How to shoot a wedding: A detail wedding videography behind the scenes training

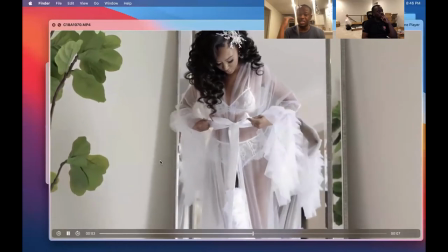20:16 always using this specific it's okay it's redundant but keep using the place with natural light because
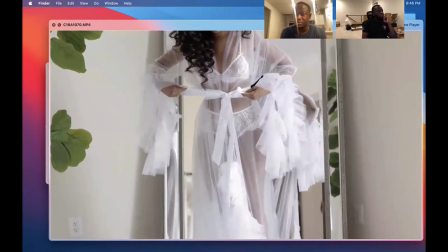20:21 you're only going to use one or two shots from here anyways right boom
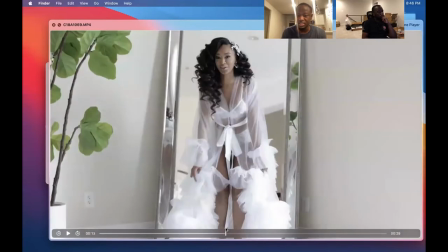20:26 and then we had to do this the walking thing and this is great because it's slow motion so like i may use this
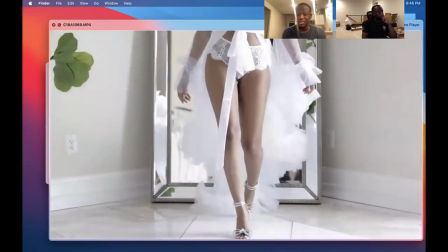20:32 but it might be a little bit boom but i may use that but i had because i know it's going to be flow so i want you to throw it and i want you
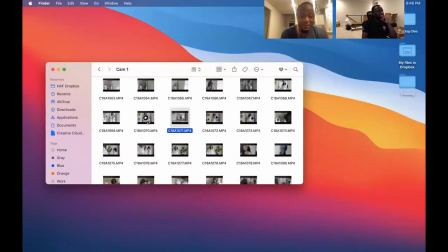20:39 to walk and like i'll use that part right there yeah but um the shots the most important shots here
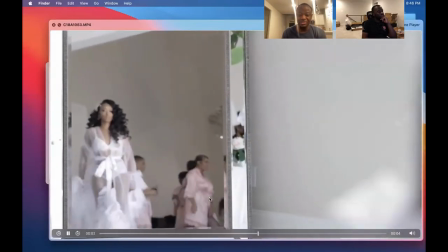20:46 like i didn't do this well
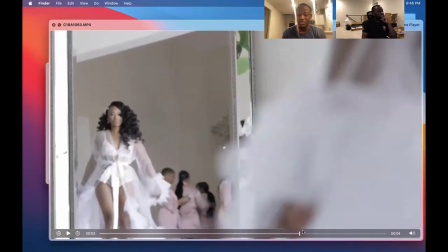20:49 but maybe if i if i had done 120 it might be better i'll just use right there to right right here to right here yeah but
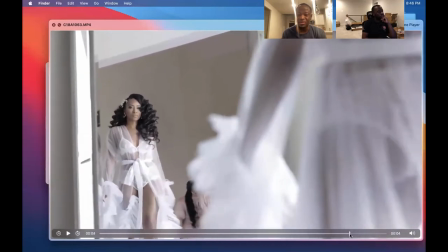20:56 like people in the background that's something i didn't catch maybe like right here yeah but like i'm using a mirror and
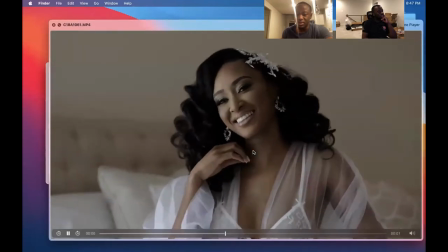21:02 then oh yeah so and then this is a tight shot right reaction and i'm just having a look towards the light
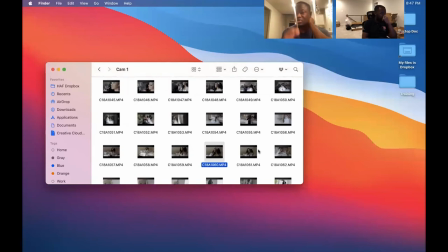21:09 and it's simple don't overthink it she's in the same as long as you have great light in and she just ends just document like just have a look towards the light like this would be perfect example right
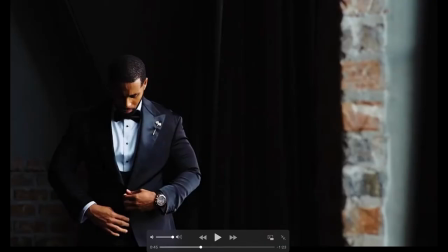21:21 so So this is typically what I do with the groom, right?
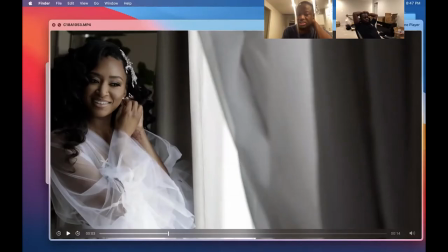21:27 So I just make sure I'm exposed properly. And I just have her fixing her earrings and looking out the window.
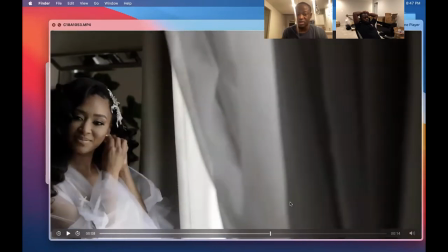21:32 You're happy?
So I get that smile from her. She's not just, like, strict. And it's just, like, I just do a little pan up, pan down.
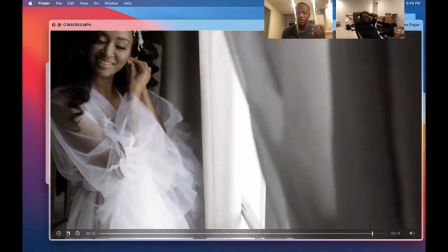21:39 That's it. Nothing complicated.
You're so beautiful.
And I just pan up to that.
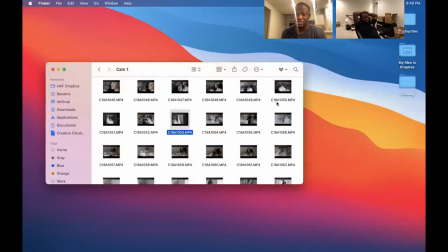21:44 That's it. So simple.
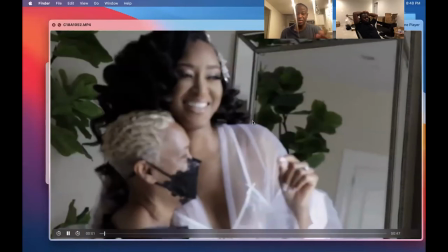21:48 I'm documenting that because that's cute. the mother came mother came in the shot to give her a hug i definitely
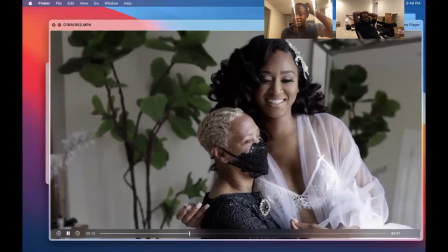21:56 want to make sure i'm recording i i didn't even know i was on 120 here but i was like yo i gotta quickly capture it
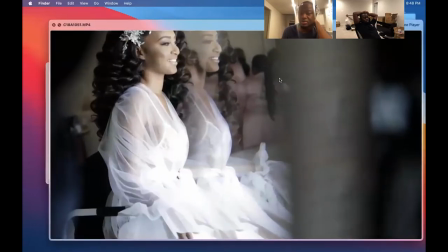22:01 um creative shot that mirror you
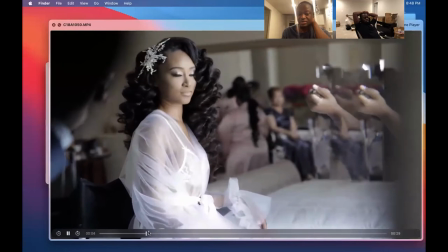22:05 also also want to look for creative shot right how do you do what are you using a prism no no the the mirror this mirror right here
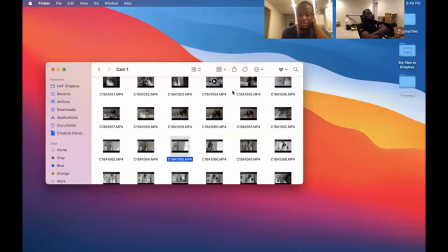22:14 if you put the camera up against right here oh okay you'll get that so it's a matter of like when
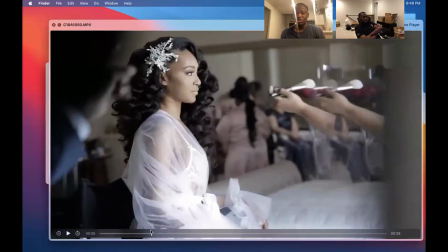22:21 she was doing it here so i had a you see my hands but also you're gonna look straight gonna look straight and i brought the makeup artist in this so this
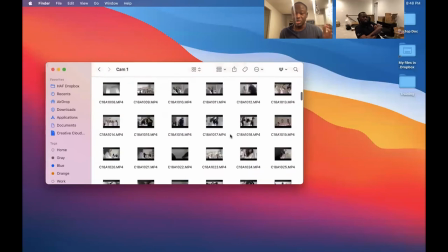22:27 is a stage shot right so we could have captured that makeup you know when you walked in and the makeup is like
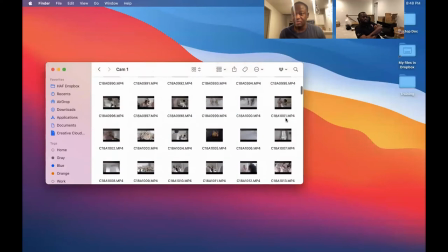22:34 right on the left side we could have captured that but that's ugly right you know what i'm talking about yeah i remember yeah right in
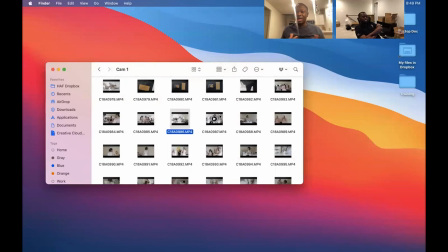22:42 the back right here yeah and she had like the thing about we're not gonna we're gonna stage it we're gonna make sure she looks beautiful in the robe
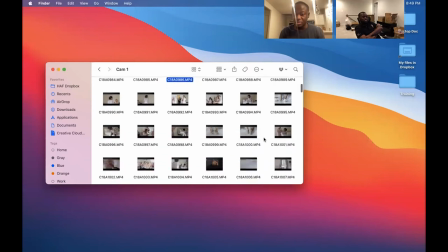22:50 here done and then we're gonna get the makeup shot and so this is standard makeup
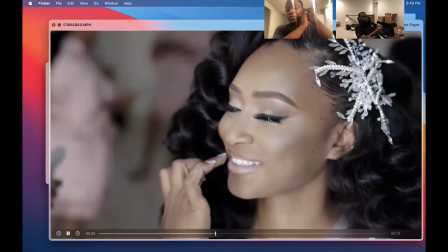22:55 shot so again i'm using around 50 50 here never shoot below 35 for human beings for prep okay right never unless
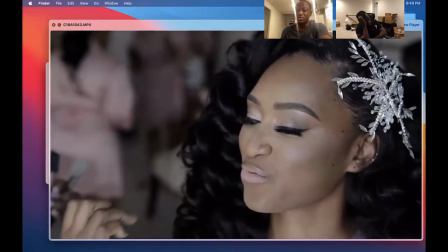23:04 it's dancing dancing dancing do not i don't that's just ugly they look like stick figures to
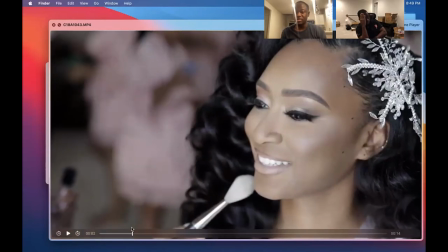23:08 me that's i just hate that look so 50 will give you that will give you this okay so you want to compose rule of thirds line line
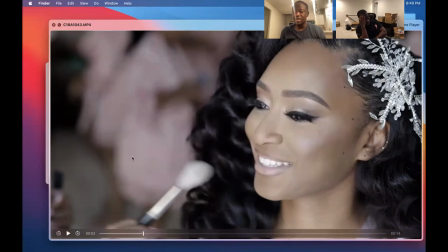23:17 line so so you understand the rule of thirds yeah yeah so just place them place them on you can place them on this side looking that way you could place them on this side looking this way yeah right so just wherever the light is right look towards the light and then you place them accordingly
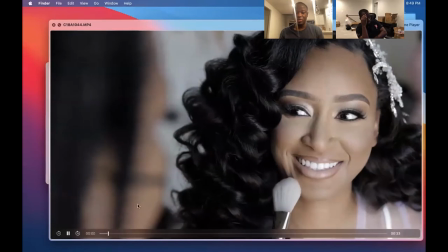23:32 and then i had the makeup artists come all the way and i'm moving the makeup bodies here i had to come all the way
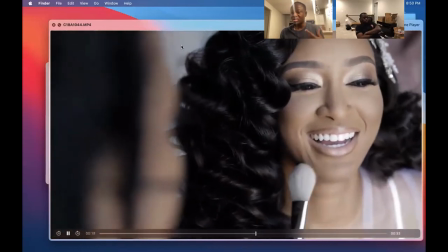23:38 in front right see i'm like blocking the stuff in the back because it's so ugly back there dresses and vacuums and stuff um but this is a great
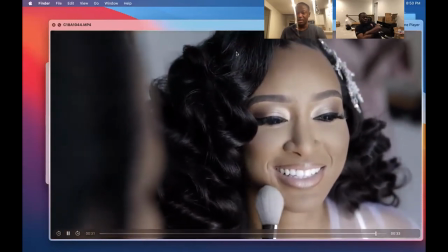23:46 shot the light she's looking towards the light and rule of thirds she's like halfway here instead of like smack that in the mirror which is
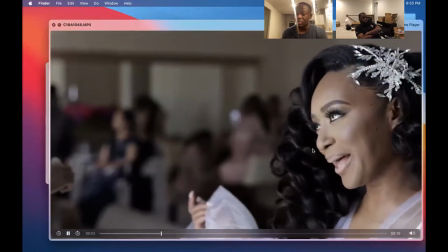23:54 boring and then again i'm popping in and out these are tight shots because i have a bunch of mid shots right this is ugly but she was just doing stuff something
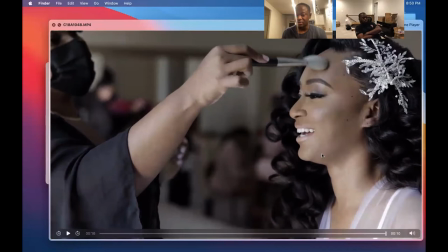24:02 like let me capture that so that that's a good shot right there right from like right here to right here um so
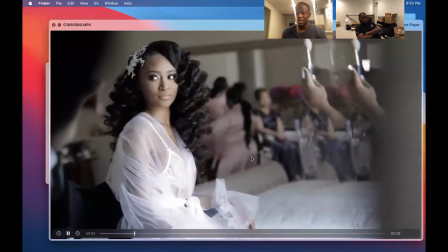24:11 like this shot i'm like you see my camera a little bit so what i'm gonna have her do is look straight you're gonna look straight
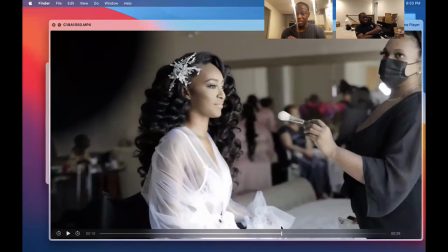24:18 like i'm saying it as i'm doing it right i'm like you're gonna look straight right and what you're gonna do is when i say go you're gonna i'm